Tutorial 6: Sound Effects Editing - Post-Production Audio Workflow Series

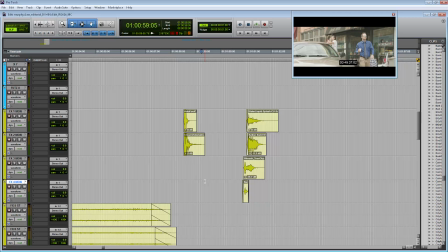(16:33)
Now, since this is a slow motion part, we should put in some kind of sound effect that helps support the visuals that the shot has been slowed down. And so there are conventions, of course, with any kind of sound design for different visual effects.
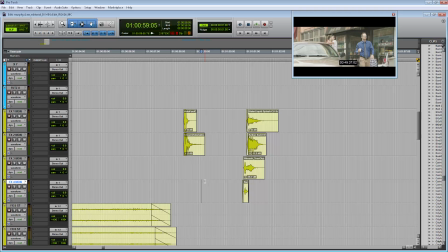(16:48)
And one of the conventions for a slowed down clip is having this low underwater sound.
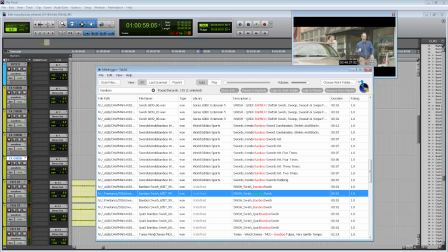(16:55)
In the past, I've found that if we find a sound effect of a submarine, maybe underwater,
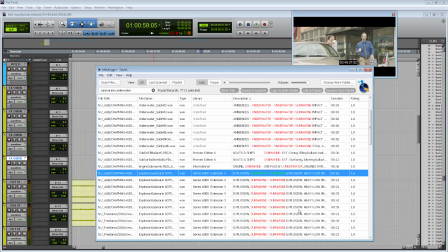something like that goes with the convention. And pull it in.
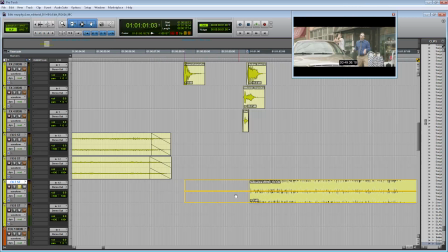(17:24)
And I'm going to put it on this third track because it's a different sound or emotion than from this previous 2 tracks that we were using.
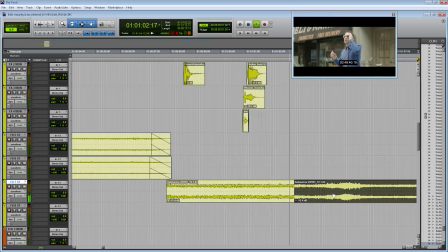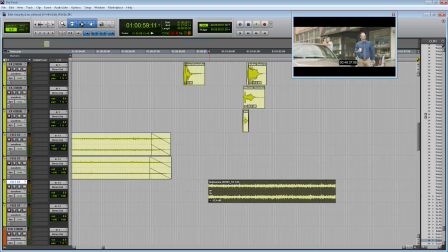(17:41)
Awesome. So that's kind of what we're looking for.
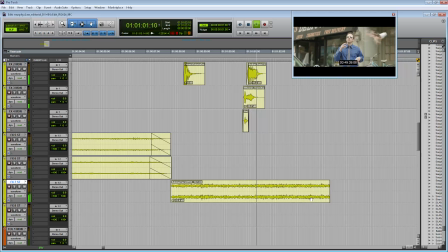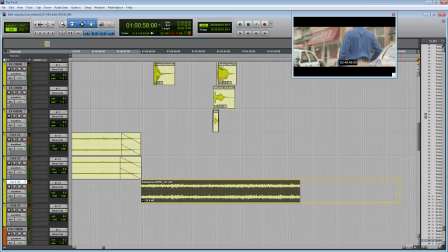(17:50)
And then it'll go back to normal when we get back to present day, I think when the shot's done.
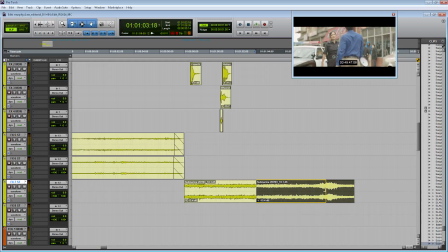(17:58)
All right. Something like that. Also, what might be kind of fun, since it is so epic, maybe let's add some sound effects of fireworks going off, something that would be big and bold.
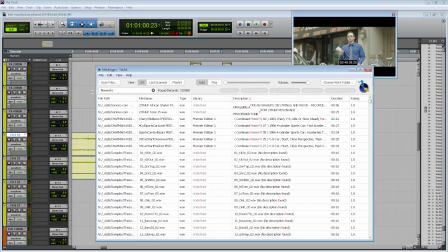(18:12)
And so let's see if we can find some fireworks. All sound effects don't have to be literally something that you see on screen. Almost the best sound effects are something that's creating a mood for a particular visual.
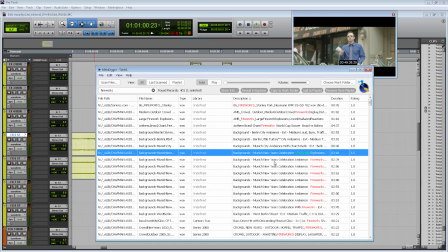(18:30)
That might be kind of fun. And so we'll throw that down here as well.
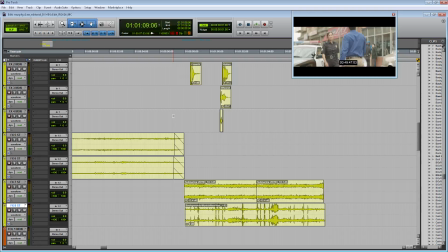(18:38)
Cut that off. Right here.
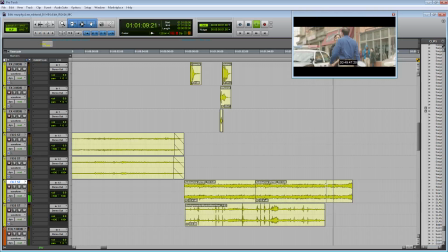(18:53)
And maybe it can make that kind of swooshing sound at the end when we come back to real life.
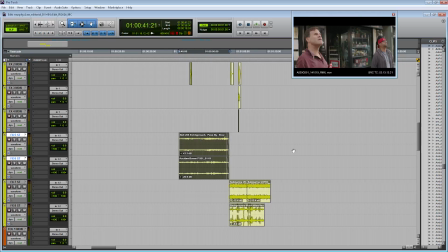(19:00)
Then we'd bring back these guys, kind of like we did in the background.
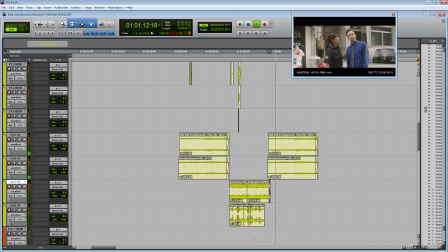(19:07) Work, Murphy. We need 7 minutes.
And there you go.
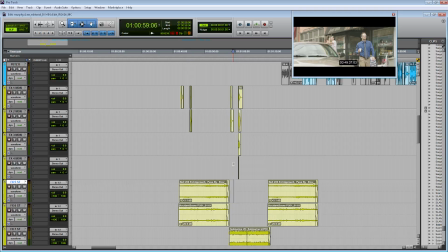(19:11)
So you can see how the sound effects can not only help support what you see visually, but you can also use sound effects to help convey a certain mood about a shot or expand what we actually do see visually into something that we want to help support narratively off screen.
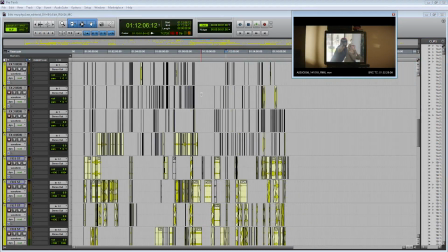(19:28)
So after quite a bit of work, this is what your sound effects track should look like. And so you can see how I have all my mono tracks up here on the top. I have my stereo tracks down here on the bottom. And then,
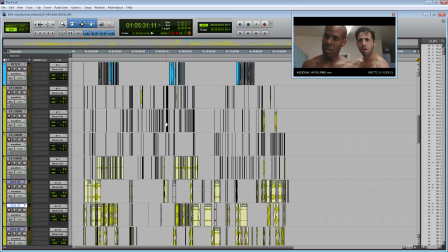(19:40)
of course, everything is ordered chronologically, except for when the sound effect repeats itself, then it should be on the same track throughout the entire session.
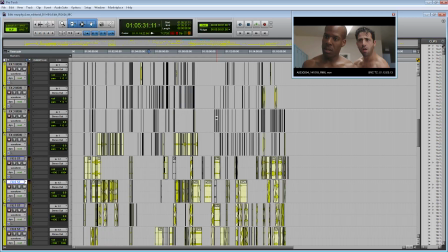(19:49)
So this concludes this tutorial on editing sound effects, and in the next video, we're going to cue and edit Foley. So thanks for watching, and I'll see you soon.